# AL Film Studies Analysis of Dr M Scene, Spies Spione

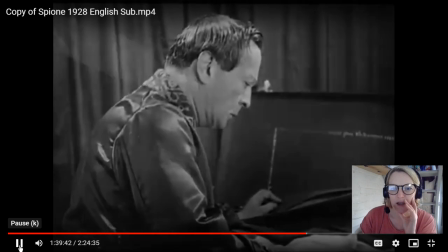[4:09]
turns the realization theatrical performance turning to camera and
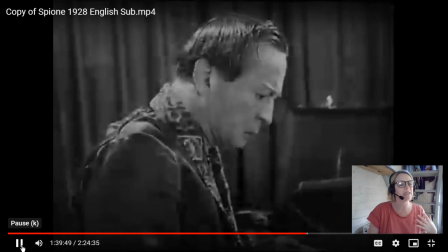[4:16]
we have the double exposure the overlay of the japanese flag that sunburst perfectly
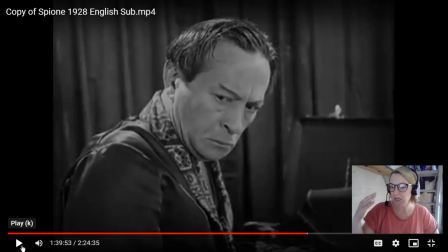[4:22]
framing his face so we start now to enter into subjective filmmaking for we see his thoughts now so his thoughts immediately go to his country and what has happened and that's where we see the flag
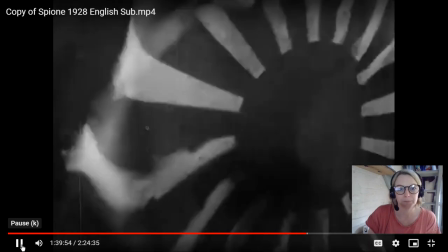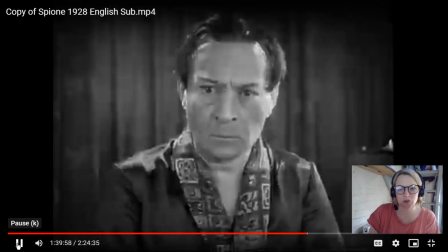[4:41]
remember we do not talk about music or sound
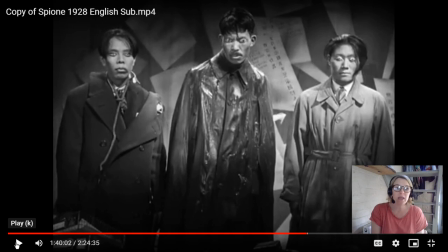[4:48]
so straight into some more subjective filmmaking and every time we go in to his mind it becomes more and more distorted, fragmented. Those are the two words that we like in this section. Remember, distortion, fragmentation.
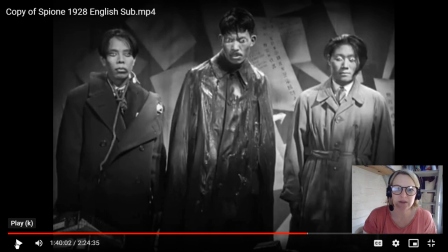[5:01]
And we can see here very clever use of mise-en-scene to connote his state of mind. They've painted copies of the treaty onto the backdrop there. And we can see, remember, these were the three couriers that took three fake documents to Japan.
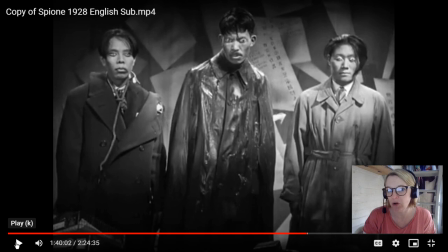[5:20]
They were decoys. He had the real one all along. So he sentenced these men to death. And we can see here through the costume that they've all had some very brutal deaths. We have we have a noose around number one.
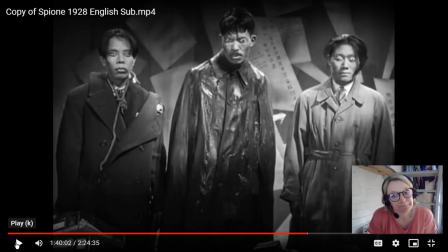[5:39]
Number two, I don't know if that's blood or water. And number three, there's a gunshot wound in his chest. So they are all dead. And also, if you look at their eyes, you can see that their eyes have been painted over their eyelids in traditional style.
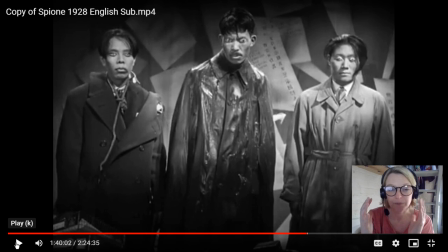[5:57]
And it gives them a really ghoulish sort of look. So this is where his mind goes to. The documents connoting the betrayal and then his accountability here for the death of these three men.
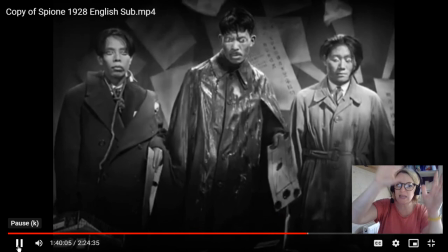[6:14]
And the treaty rains from the sky.
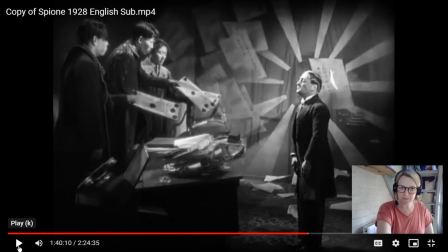[6:20]
and they they hand it back to him he told them that anyone who does not deliver this treaty is not worthy of being called a japanese so that is the that is the level of importance he's levied on them and himself he has not managed to deliver the treaty therefore he is no
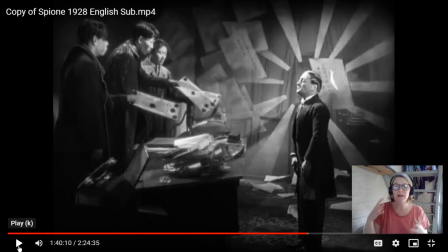[6:39]
longer worthy and look we can see inside his mind we have the flag again he's right in the middle of that sun burst, painted onto the walls, the treaty, the raining from the sky. We're back in his office,
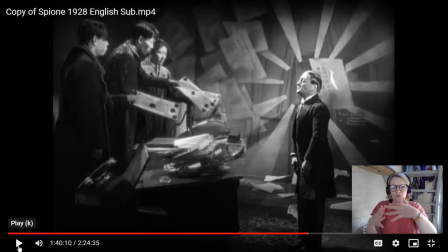[6:53]
but it's done in a kind of like distorted, angular kind of way, and they are elevated above him. In terms of the proxemics of this shot, these three couriers now have an elevated position over him.
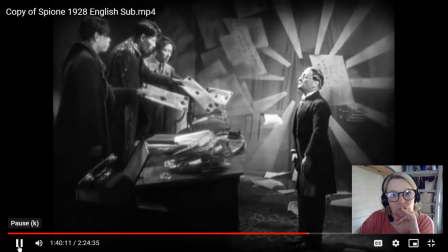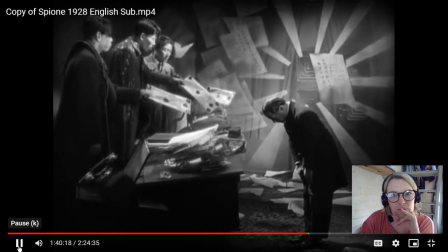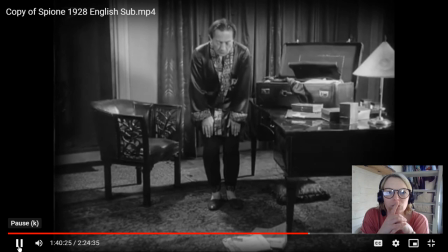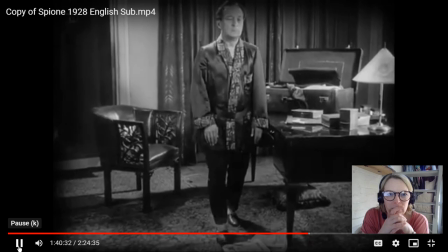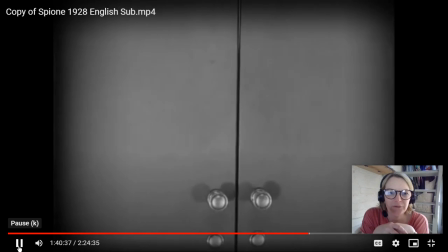[7:34]
we have a cutaway now oh not quite yet sorry
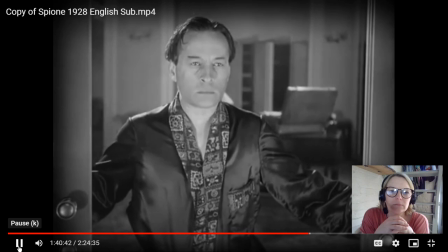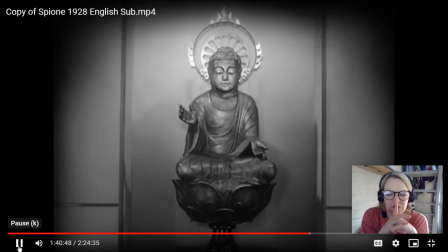[7:43]
so i always find this a little bit confusing this kind of temple is in his mind is in his
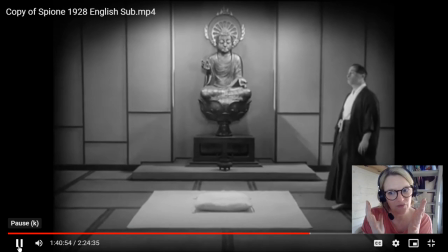[7:49]
house difficult to really say i think it's in his mind
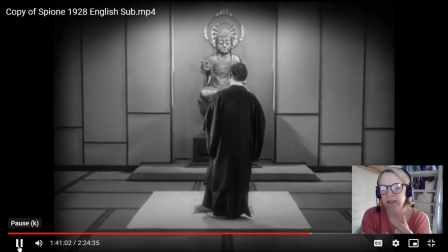[7:56]
i think this is where he's going to in his mind i think that he is committing seppuku in his house but in his
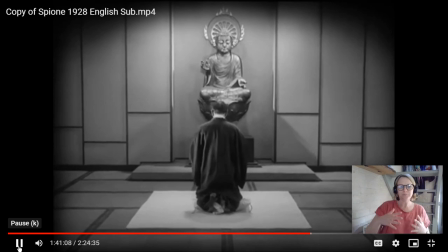[8:04]
mind he is here and this this shot here coming up we
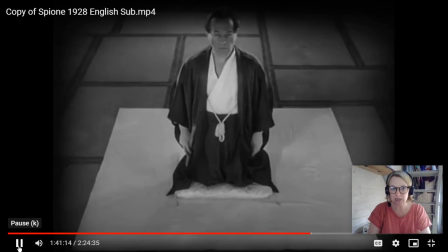[8:09]
the audience are now in the position of the the Buddha looking down on him here he's wearing traditional